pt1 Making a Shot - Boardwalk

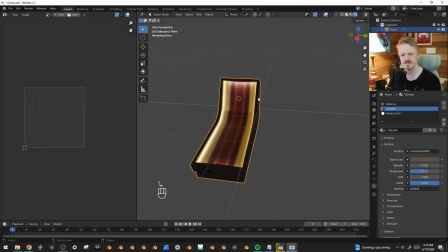53:24 This will be where you put your tickets in or whatever. And let's put some more kind of animated lights on here too.
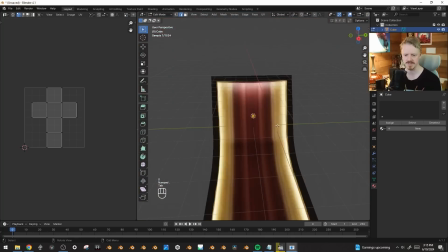53:31 I don't even know. We're just going to be doing what we already did. Scale it down.
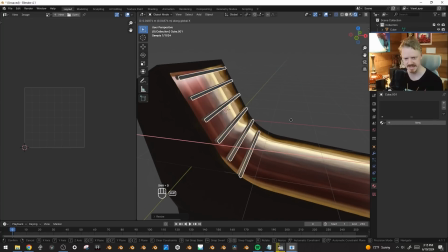53:41 That looks pretty good. Let's duplicate it and make a neon kind of layer. Doing the exact same thing. Emission. I just did it.
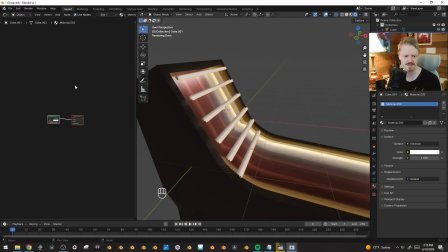53:50 I'm just going to do it. You can watch me do it real fast. Oh, so fast.
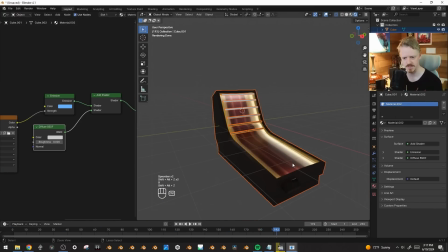53:56 Here, let's join all of these into the same object and see if anything goes funky.
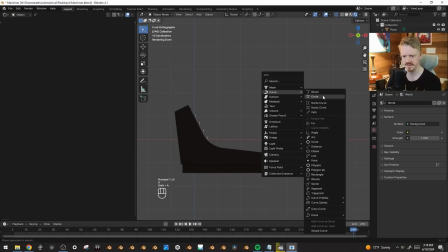54:00 No, it still works great. And let's do another thing. Here, we'll create a circle here and duplicate it.
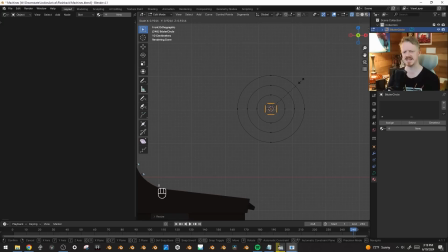54:07 a few times. I think this is I think I did like a slot machine tutorial once, and I think this is gonna be a little bit similar to that. I just want animated stuff in the background, so you see in the arcade, oh, it's little flashing gizmos.
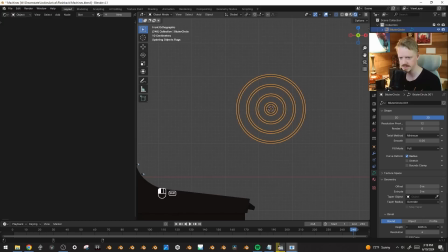54:19 We're going to turn the geometry size of this up like that. We're going to convert to a mesh,
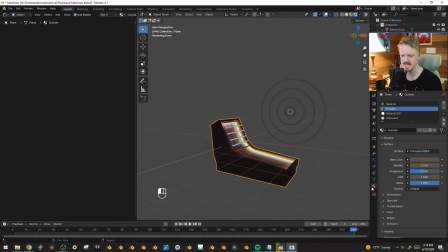54:28 and I'm just gonna copy this animated light material here onto this. But I'll make it slightly new so I can change the colors a little bit, like that.
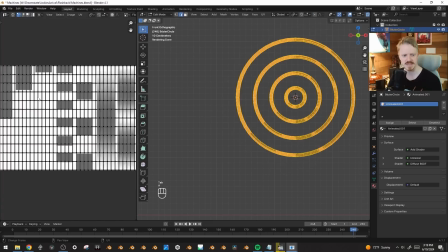54:41 If we open up the UV editor, you can see right now it's mapped across it, which is kind of weird, but let's go U,
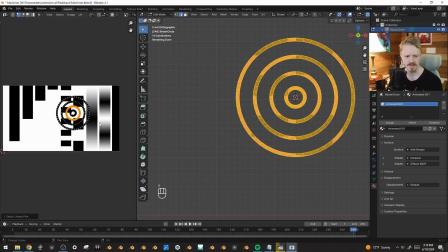54:46 project from view, and I'm going to try to just stick these in order, kind of like this. Select everything and go to individual origins, scale them all down, and before they get down to 0, I'm going to make sure they're spaced out all right. Cool. Now I'll scale them down to 0.
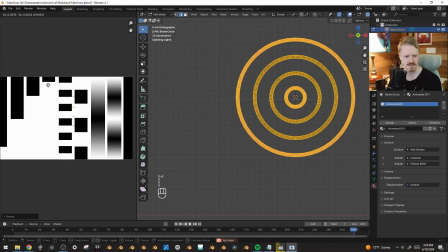55:05 Go to median, and if I rotate them like that, we can have our bullseye going. Let's see, how fast is that going? Ooh, that's pretty good. I might slow it down a little bit.
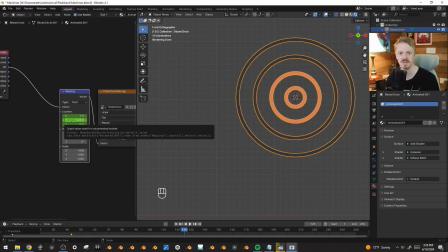55:21 In fact, okay, so here I was just animating right inside the mapping node, but if I want to randomize and do some fun stuff, I've got to expose this a little bit more. So the weird thing is there's 3 values, but there's only 1 input for the location. That's because it's like vector data, which is expecting all those numbers to be part of it.
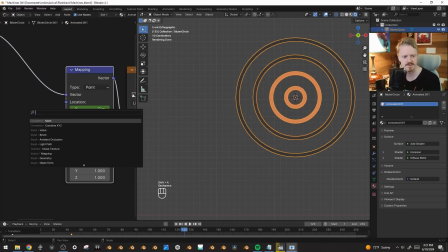55:37 But if we don't have vector data, we have to use a combine XYZ, and the only thing this node does is exposes all of these different values here, which means we can, let's see,
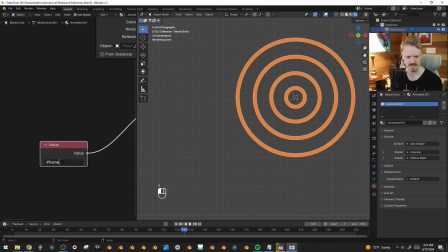55:49 which means we can do our usual thing of like, you know, pound frame divided by 24, which means it'll loop once a second.
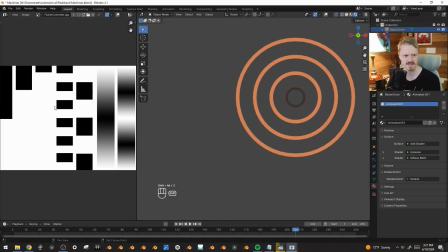55:59 It looks like it's going faster because it's looping through all 3 of these every second. So let's actually slow that down even more, maybe to 60.
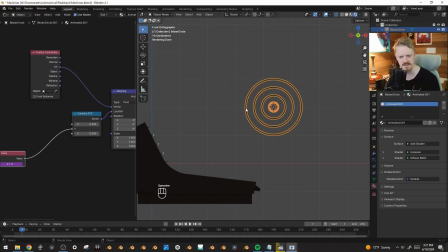56:07 But now this is out here like this, we can do other stuff with it.
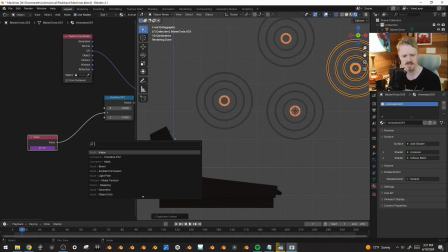56:10 Like here, let's duplicate a few more instances of this, and we'll use the object info node here, and the random output. Each one of these objects has a different value. And if we add that value with a math node here, they
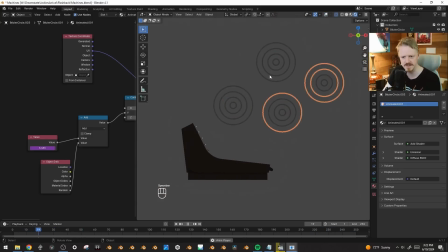56:28 should all be offset. These 3 kind of feel like they're all in sync, but that's just kind of random chance. If we do more of them, you can see it's all random. So maybe we'll keep that going. Maybe we'll reverse it.
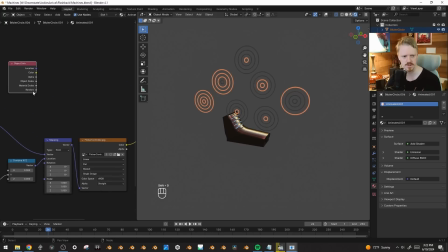56:43 That works good. Here, let's use another random info node over here down into the color, which randomizes the brightness.
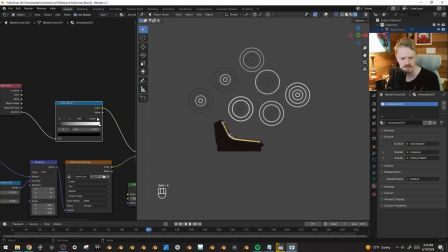56:51 Again, it's kind of hard to see, but some of these are darker than others. But if we drag it into a color ramp here, change this to constant, we could have like this half be blue, this half be orange, maybe one more be like yellow.
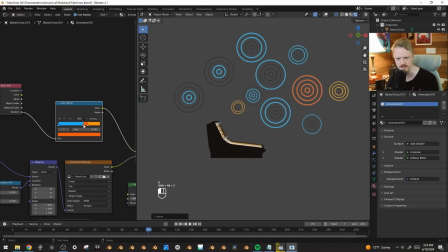57:12 And if we drag these around, we can change the probability of that they'll be, you know, any given color.
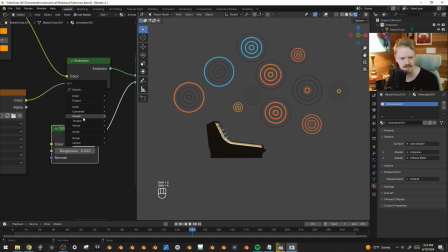57:16 And here, let's change the diffuse to a glossy instead, just so it catches some of the other light around it.
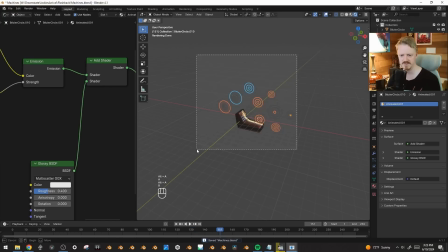57:23 Hopefully that'll give it a little bit of depth. Cool. And if we take all these, copy them into our other project here.
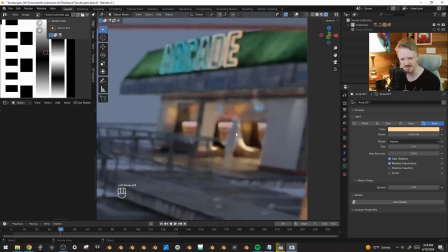57:35 Yeah, it'll be easier to see once it's all rendered instead of just like, you know, scrubbing through in the viewport. But I think that's a lot of fun life to show.
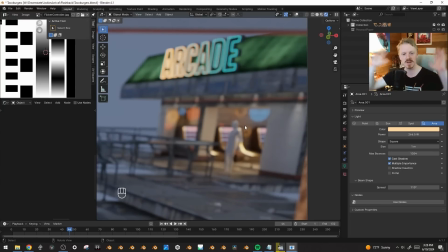57:41 Again, as many times as possible in this scene, I want to show people are having fun. You could have fun elsewhere, but instead you're here.
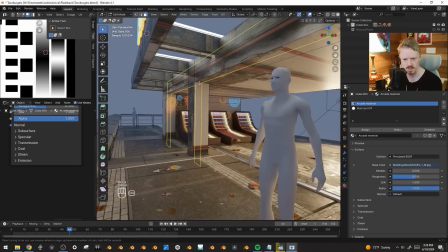57:48 Let's see. I'm going to use Control R to add an edge loop here. Control B to bevel. Let's pull it out, and then let's inset, and let's extrude it in,
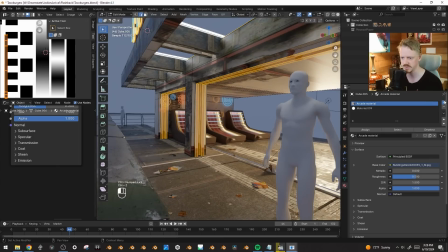57:59 kind of make like a gap for like a sliding door or something. Here, we'll just create a new material also and make it like just a darker kind of brown type deal.
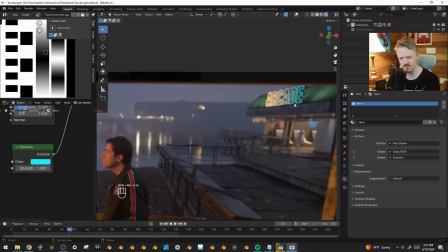58:09 I think this gradient is maybe a little weird.
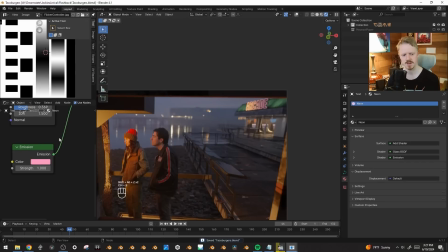58:12 I might try changing it back to yellow, or honestly the whole thing is maybe a little bit distracting, but that's all right.
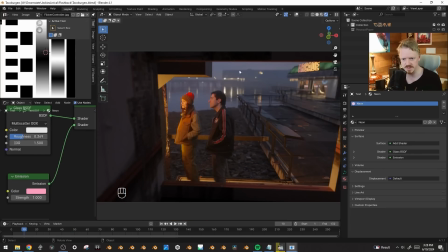58:19 And I think the last thing before I call it quits is I want to make this building in the background a little bit more interesting.
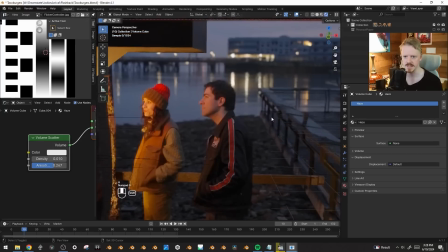58:24 So here, let's hide the haze. Let's shift click right there and create a plane.
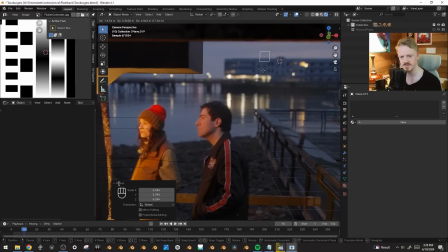58:31 Rotate it 90 degrees. I just want to add some weird infrastructure up to the top here.
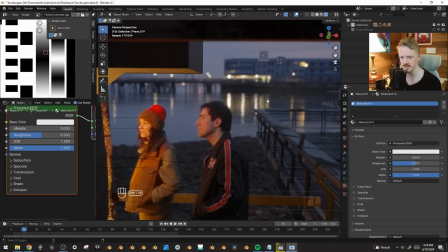58:37 First, let's create a new material, and I'm just going to darken it until it basically matches the rest of this building here. And you can see it's still a little bit gray, which I think means I should probably increase the saturation of the world.
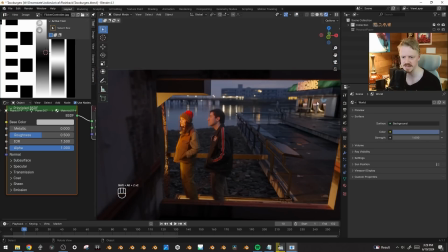58:52 Yeah, which probably helps the entire composite too, because that means now the sky is actually...
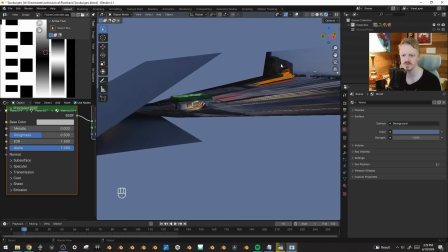58:57 I was matching the sky here, but again, that's only a small sliver. There's a whole sky that covers the whole thing.
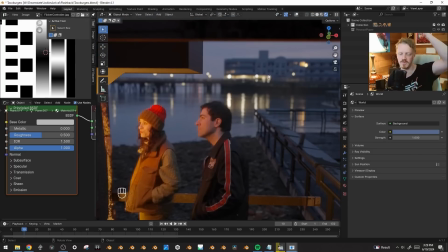59:01 And so using a white object in the scene that's facing the other way is kind of like a good way to get a sense of the actual sky.
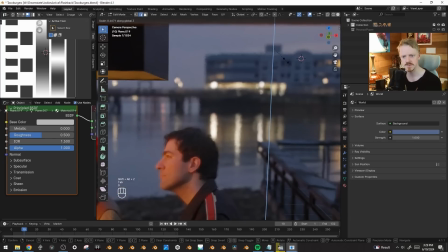59:07 But yeah, now that's blending really good. So let's model this like that.
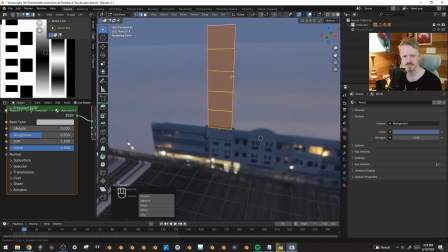59:13 Gonna extrude this upwards, split it up, right click, triangulate.
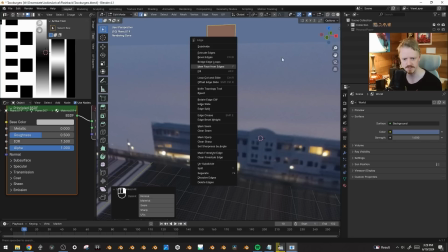59:18 Is that just in the right click menu? I thought it was, but F3, triangulate faces.
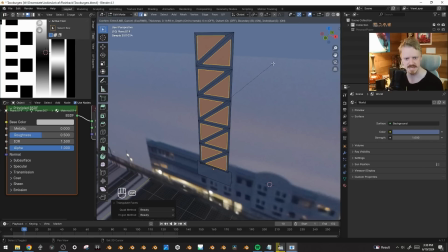59:24 Tap I once or twice to inset each one. We're making like a little scaffold type deal.
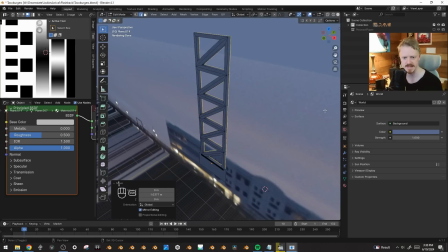59:29 Maybe select all of this and extrude it back like that. Could add another one here.
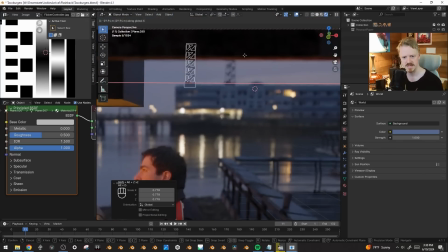59:36 Maybe even like, yeah, make it more interesting, kind of like that. And if I just put a few of these up here on the top, does that?
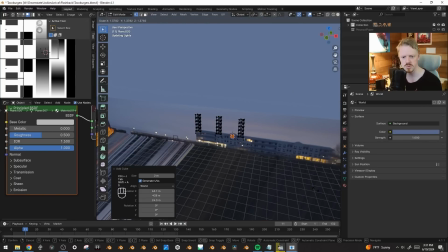59:43 Let's join all of these. Let's create a cube. Kind of see if we can create a platform or something weird on the top.
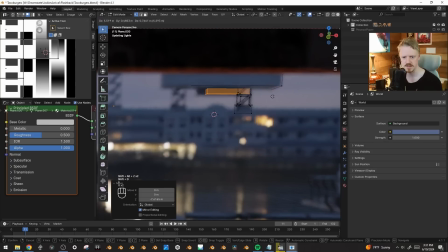59:55 And then this will be like, I don't know, just some shapes. That looks a little flat here. We'll just bevel, extrude it out, add a little bit more detail.
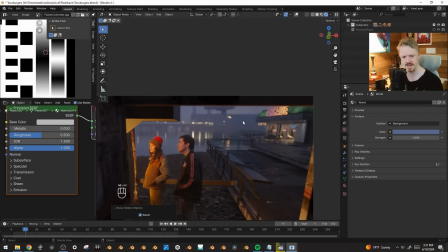60:06 And if we bring that haze back, great.
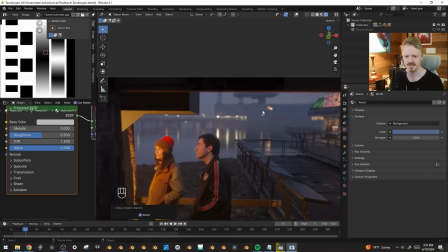60:11 It looks like a crane or just some sort of sci-fi doodad, and no one will have any idea where the footage ends and all of that. It's fun. Okay. My brain is obviously gone today. I will talk to you soon.
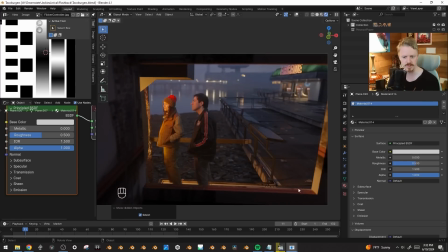60:26 But next I want to go and I want to make this foreground window full of toys or something like that.
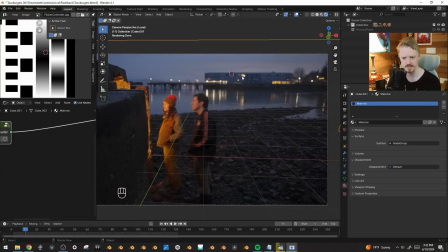60:31 We'll figure out what's going on. We got our original background shot here, and then we got all of our stuff.
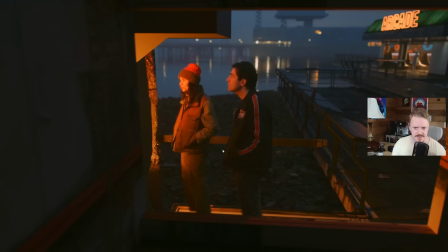60:35 So a couple days later, I rendered out the shot, and it's looking okay.
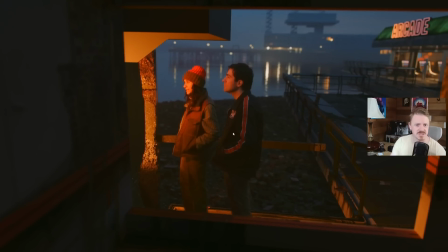60:40 The big problem for me is just compositionally, I'm not really all that fond of the shot, and I'm hoping I can kind of do something about it. It's because I raised up the camera a little bit to get their heads below this boardwalk, because I thought maybe I wanted to enhance the boardwalk or add something there, and I didn't want to have to rotoscope their heads.
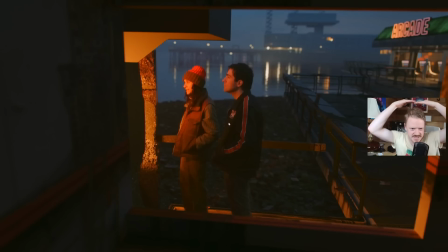60:58 But that means compositionally, it's just weird that their head is just right below the horizon, and it all feels a little bit awkward. Like, you can kind of feel it when you look at this shot. It should be like 2 or 3 feet lower, kind of like at least at their shoulder height or something, but that's okay.
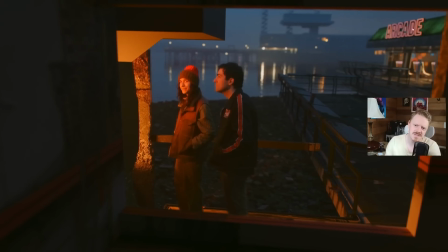61:11 I also thought maybe this green was a little bit much. It's I'm trying to figure out with the color scheme of the shot, really, because we've got the blues going to the warms, and I thought green would be a really good kind of natural accent color, but I think once we add the green, that's almost too much of the color spectrum.
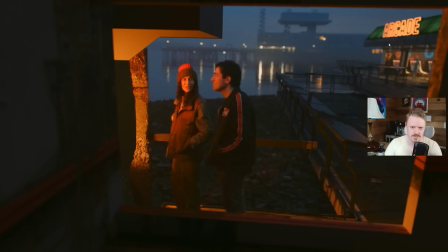61:26 Like, we already have these orange, red accents going on, and so I decided to just kind of keep it all in that same color scheme pocket.
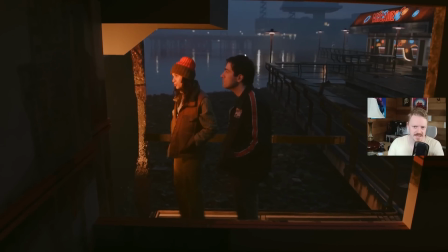61:33 Did another render where I just brought everything back a little bit closer to the original color scheme, you know, turned back some of the saturation. I also obviously added some little lights and things up here.